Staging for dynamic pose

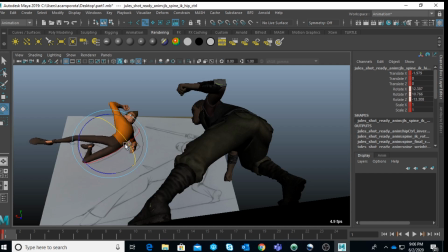[29:21]
Okay, I want to do. So I really want to push the butt a little bit more behind and
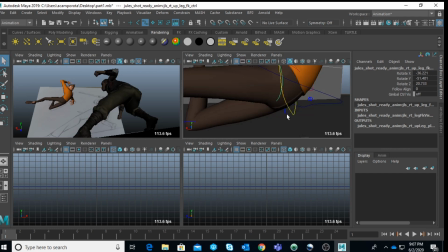[29:39]
adjust.
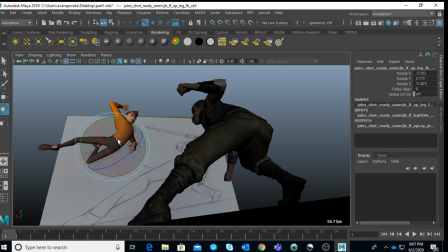And of course, readjusting this one more time.
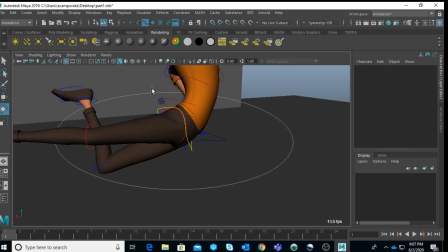[29:58]
Working on the spine as well.
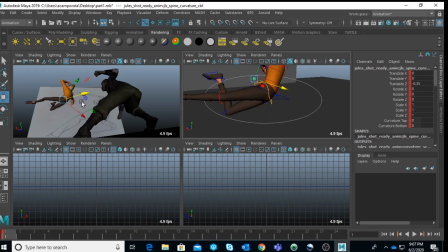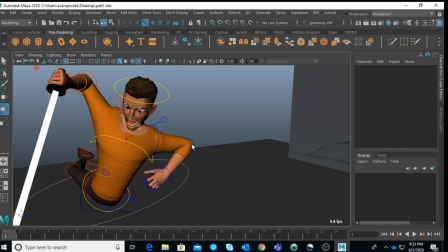[30:06]
Okay, guys, last part that I want to start to talk about is that
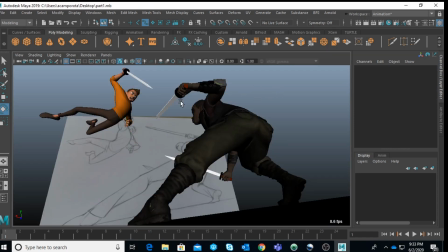[30:11]
I actually had this word to the character, and I changed a little bit this arm position because I wanted that basically this word was kind of pointing,
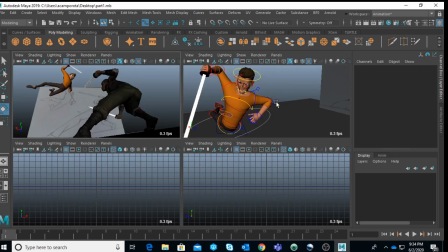[30:22]
okay, almost was about to stabbing. And another things that I felt like about this arm, I didn't like it anymore.
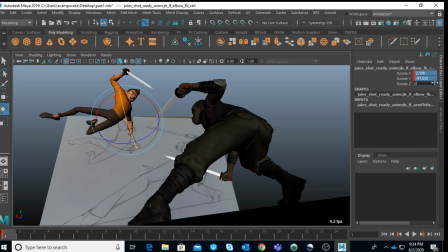[30:30]
I don't know, those are the things that happen, right? You start to work on something and you realize that actually this maybe in 2D has a certain appeal or something,
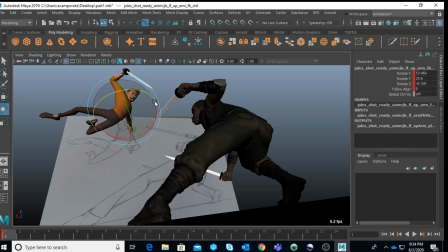[30:42]
it just doesn't work in 3D, right? So I thought about maybe having the arm completely spread behind.
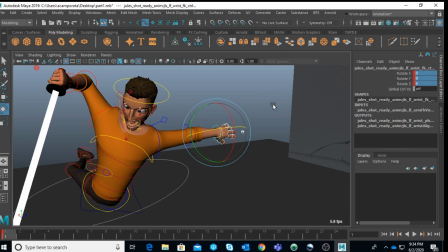[30:51]
um, this is because I wanted to give more energy.
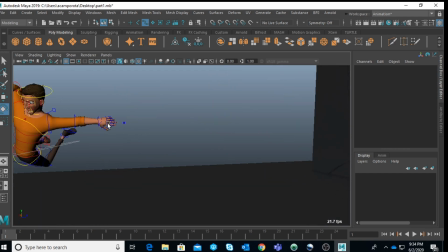[30:57]
Okay,
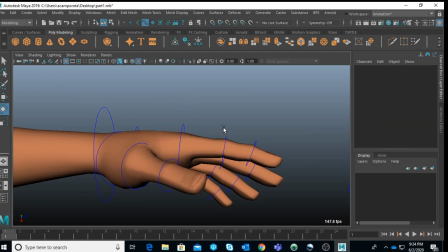so that's what I'm doing. I'm adjusting this pose right now.
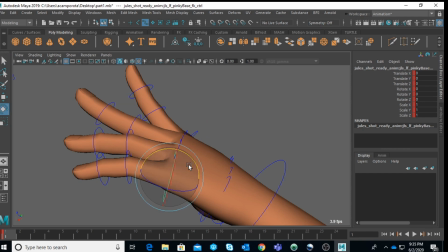[31:13]
Okay, boom, this line down here. Again, it's just, I don't want to say that you don't have to put details in this, but the character is really,
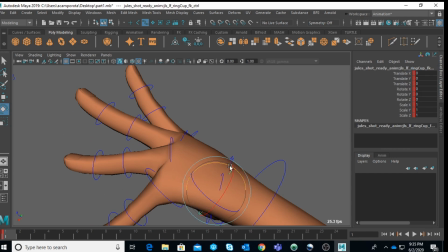[31:28]
really far away at this point, and I know this is not an actual animation just for the sake of composition.
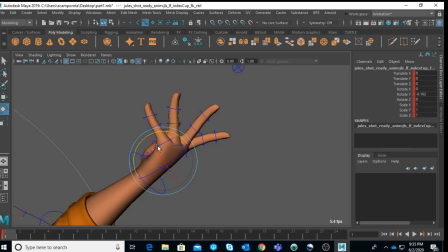[31:34]
So I know the character won't get closer. It's not a video game, so you can move the camera around.
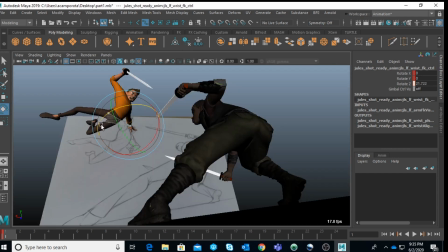[31:39]
So it's okay in this case if you don't make anything completely perfect. Okay, and find a right angle.
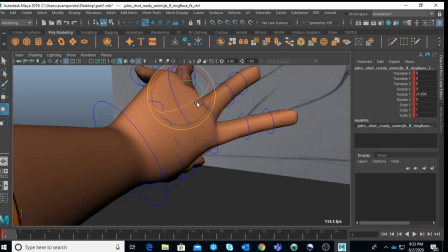[31:54]
Maybe started to push those actually even higher.
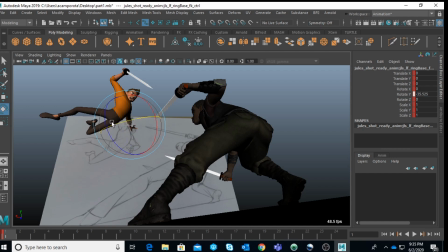Okay, something like that, more or less. And the last touch, I want to see if she can
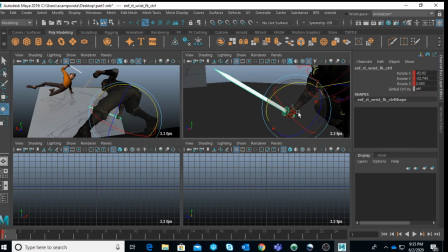[32:12]
have those words pointing higher as well.
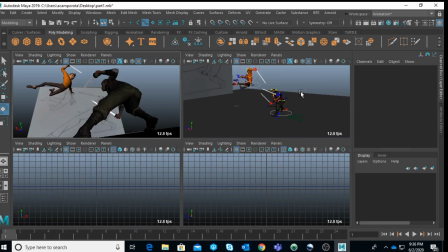[32:20]
Kind of pointing at him. This other one, I'm not entirely sure is gonna look good. I'm just gonna give it a quick try, but at least one of the two words, it's uh, it's fine, pointing towards him.
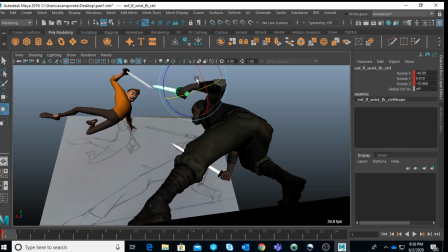[32:35]
Also because you wanna make sure. Mm, now, see if they start to do, if I start to do like this, they start to feel too parallel. This one I kind of like it more, I would say. Okay,
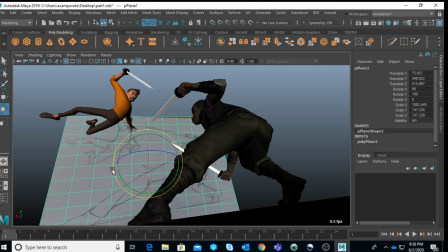[32:53]
this one we don't need it anymore.
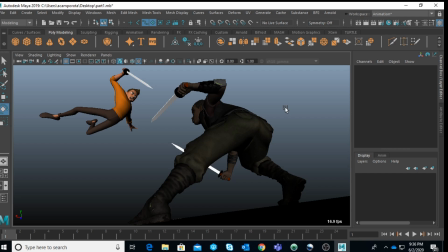[32:58]
Okay, as you can see, I think so far we did a good job in making those poses really really dynamic. Let me see final things if I can. There is a lot of negative space here, and I wanted to see if I could tweak the camera a tiny bit.
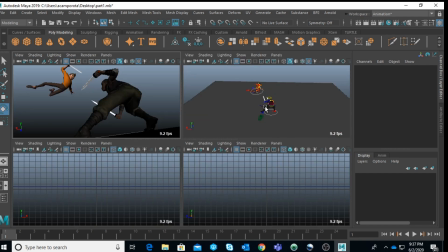[33:18]
And how does it look like?
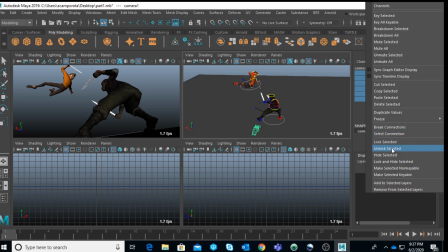[33:25]
Lock, unlock. Sorry, it's already locked.